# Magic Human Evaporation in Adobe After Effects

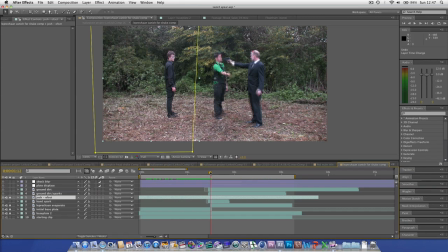[4:10]
You can see that as he fades away, we then have this new layer over the top, you can see. And that basically is the same clip, but it's been isolated.
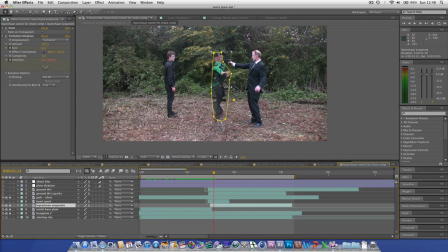[4:24]
As you can see, he's been pentooled around, he's been isolated as an element, and that is actually now a freeze frame. You can see if we turn off the effects, it's just a freeze frame that fades out. And then we add this paint layer, which basically the idea was to paint out the gun.
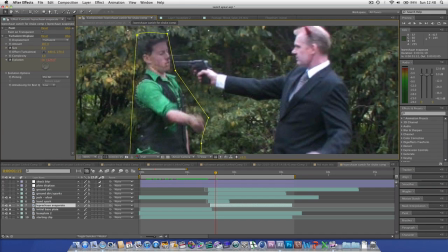[4:41]
You can see if we zoom in, that obviously by isolating, and we needed a bit of feathering, but the gun's still there. So we just painted out the gun. Obviously, the initial aim was to paint out the gun frame by frame, but this would not have worked as it's too tedious and unnecessary when he's going to be
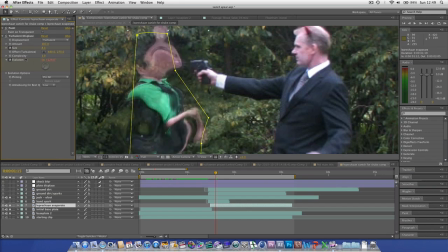[5:02]
displaced using turbulent displace, which is there's just a quick time code on the evolution. It's set to multiply by time about 30 or 40, so for every second that goes by,
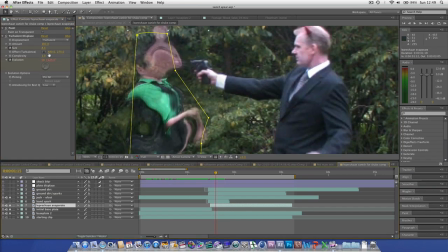[5:16]
the number changes, the evolution changes, and the size is set to about 8.3. But what we did was that we started off the size small, so as you can see, it starts off with small ripples,
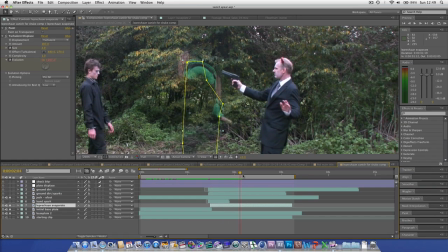[5:30]
and then the ripples get bigger and crazier, which adds to the like disappearing into the distance kind of effect. And then, obviously, his you can see that the opacity is keyframed to disappear over time,
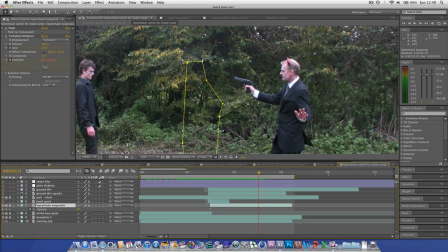[5:45]
so kind of like smoke disappearing into the distance, and that's the kind of effect we're going for. The next phase was to add in this hand spark.
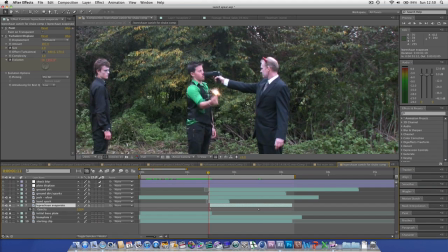[5:53]
You can see as he clicks, it's much nicer when we have a realistic looking
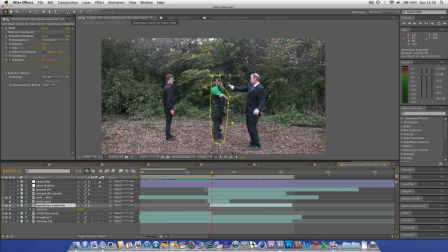[5:59]
composited element over the top that kind of like adds to the mythicalness. Initially it wasn't necessary, but if you look at films like The Deathly Hallows, you can see that the spark when Dobby clicks just adds the magic.
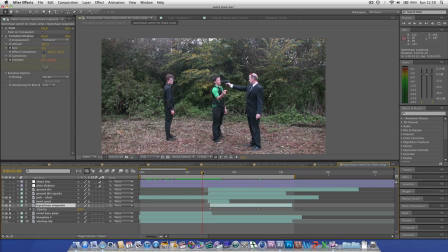[6:14]
Otherwise it's just a click and a reaction, whereas the click is part of the magic. Then we added some ground sparks. You can see obviously that they're not lined up with his feet.
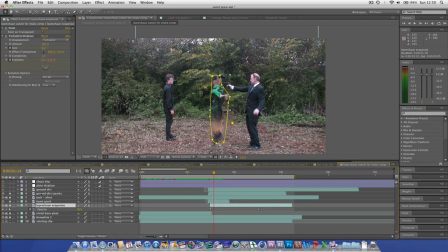[6:29]
That is an issue, but we fixed that up in a sec. And the idea with the ground sparks, you can see they've got a pen tool, like some kind of feathering, just so that we didn't have harsh edges, because with the stock elements, which are from Video Copilot,
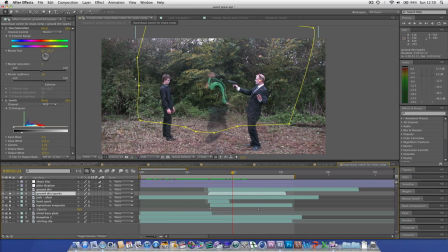[6:44]
the sparks fade off and hit harsh edges, so we just made sure that there was some feathering going on around these edges. And the reason that this is higher than the feet level is because we wanted the sparks getting up as high and higher than the actual
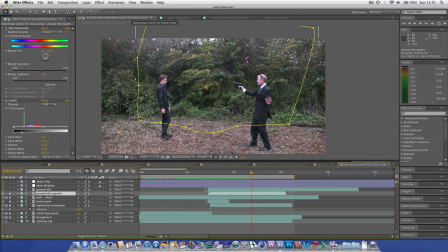[6:59]
disappearing smoke-like element of the leprechaun. Then we added in the ground dirt. You can see that there is some dirt by his feet. It was colour corrected to try and match the
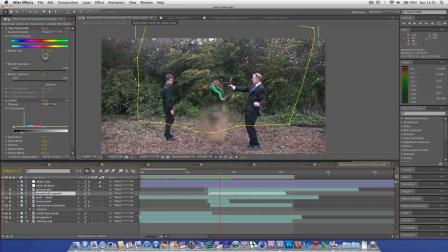[7:15]
floor. It may need a bit more saturation, I don't know. Obviously you can see the foot spasms and goes below there. That is not an issue, because that's kind of like the smoke. You may have wanted to paint it out, but I don't see that as an issue.
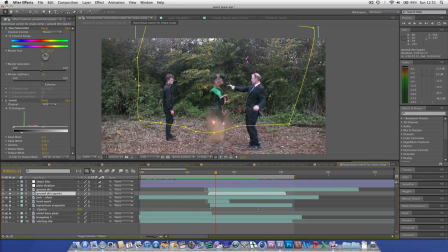[7:30]
You'd paint that out by pre-composing the disappearing layer and then masking around it, so you can control where he smokes off to. Then it was a matter of adding some elements to the entire shot itself.
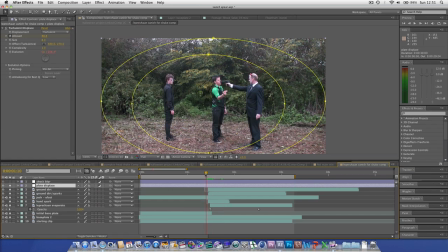[7:46]
You got the plate displace, and basically you can see as he clicks his fingers, there's like a tiny amount of displacement going on to the whole place.
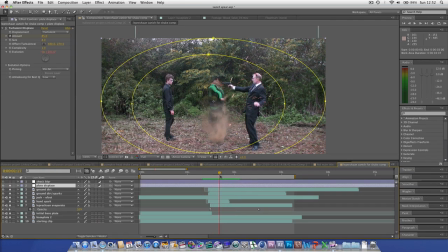[8:05]
You can't really notice it too much, but there's the tiniest amount of displacement.